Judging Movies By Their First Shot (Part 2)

what what is that genuinely what the fuck is this at
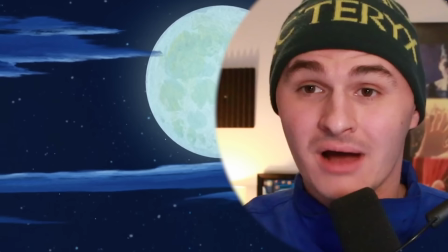[4:19]
first you're like okay halloween spooky scooby-doo i'm thinking scooby-doo then it pans down you see one kiss logo and i guess the kiss people and i'm like okay
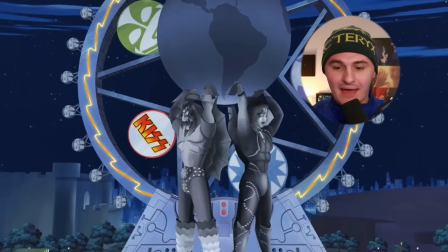[4:29]
nice little cameo kiss whatever and then it keeps going and there's kiss
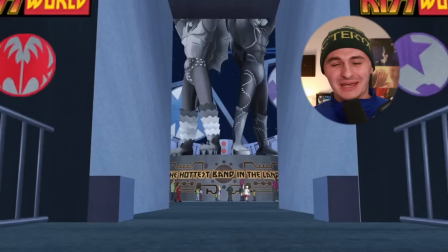[4:35]
world and this is a whole kiss theme park what the why why does this exist and why would a movie have this as far as i'm concerned i don't think there's a kiss cartoon out there if there is i'm really out of touch i'm still gonna lock in scooby-doo weirdly there is
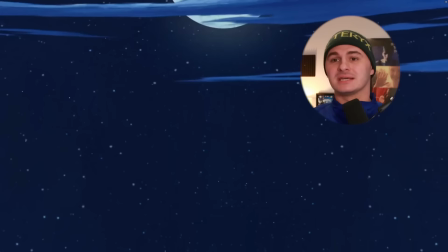[4:51]
something spooky and mysterious about kiss maybe one of the kiss members they're gonna take off the mask and it's not kiss i'm locking in scooby-doo um but also what
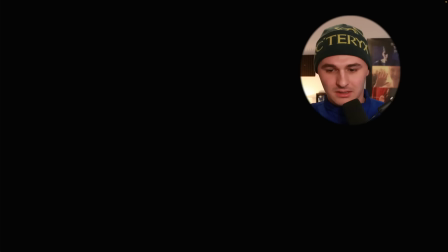[5:01]
the fuck is this movie i have no idea what this is all
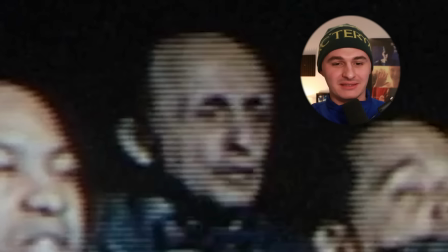[5:07]
of these people look weird especially that guy in the back tappy okay so there's a few where there's a few places i'm going with this first one is recommend for a dream because i remember like a
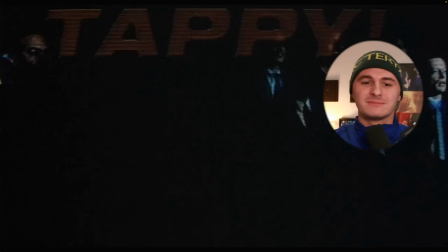[5:19]
big part of that movie was that she's watching tv and there's a tv show it's been a few years i'm a little rusty but i i remember
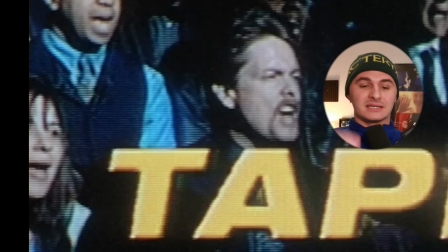[5:25]
the the shouting and the tv it being like this like they're shooting from outside of the tv so there's like the effect yeah for a film to start like this even if it's not requiem for a dream it's a really abrupt start because it's outside of the tv it's it is kind of like who's watching this something's off anything that paints tv which is supposed to be a comforting thing in a sort of disturbing
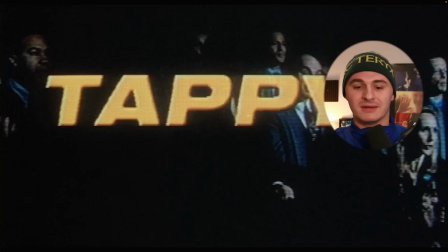[5:46]
light is going to be a disturbing movie and that's why i i feel like it's requiem for a dream not just because i recognize it but also yeah this is a this is a bold abrupt way of starting a film
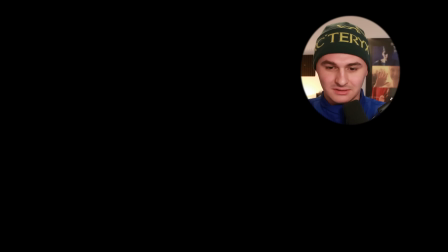dude i'm so hungry while recording this video just to be honest and that looks incredible i just had a little bit of lunch after that and now
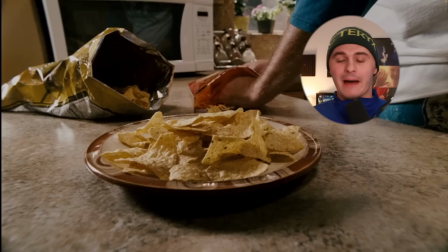[6:12]
that i'm looking at this from a realistic point of view that's way too much cheese based on the color grade i'm thinking 2000s i'm thinking 2000s comedy it's a super recognizable color it's like deep contrast wide angle lens the pants i don't know what this pattern is they look like pajamas and and i think the design is very 2000s i'm gonna go ahead and say this is a shitty movie. The lens is a little tacky if you don't do it right. A little not natural. I don't think the actor is very good, even at this small action. It goes on for too long for what it is.
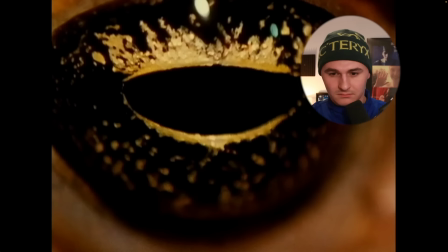[6:45]
Yeah, I'm going to say it's kind of lousy. I think it's a weak shot. Weak shot.
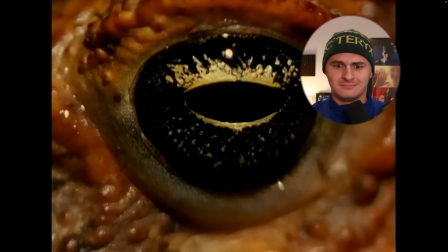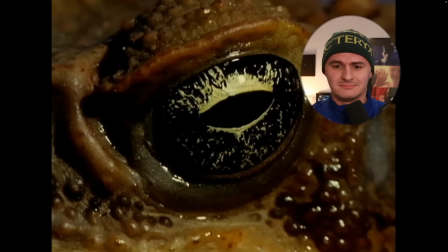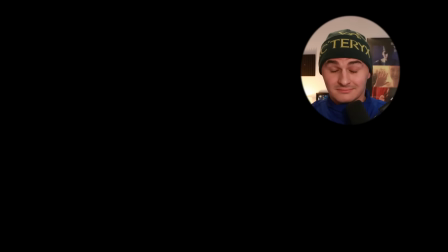Damn. I think this is my favorite thing we've seen so far today. And I don't think we can really count this as an opening shot. These are several shots.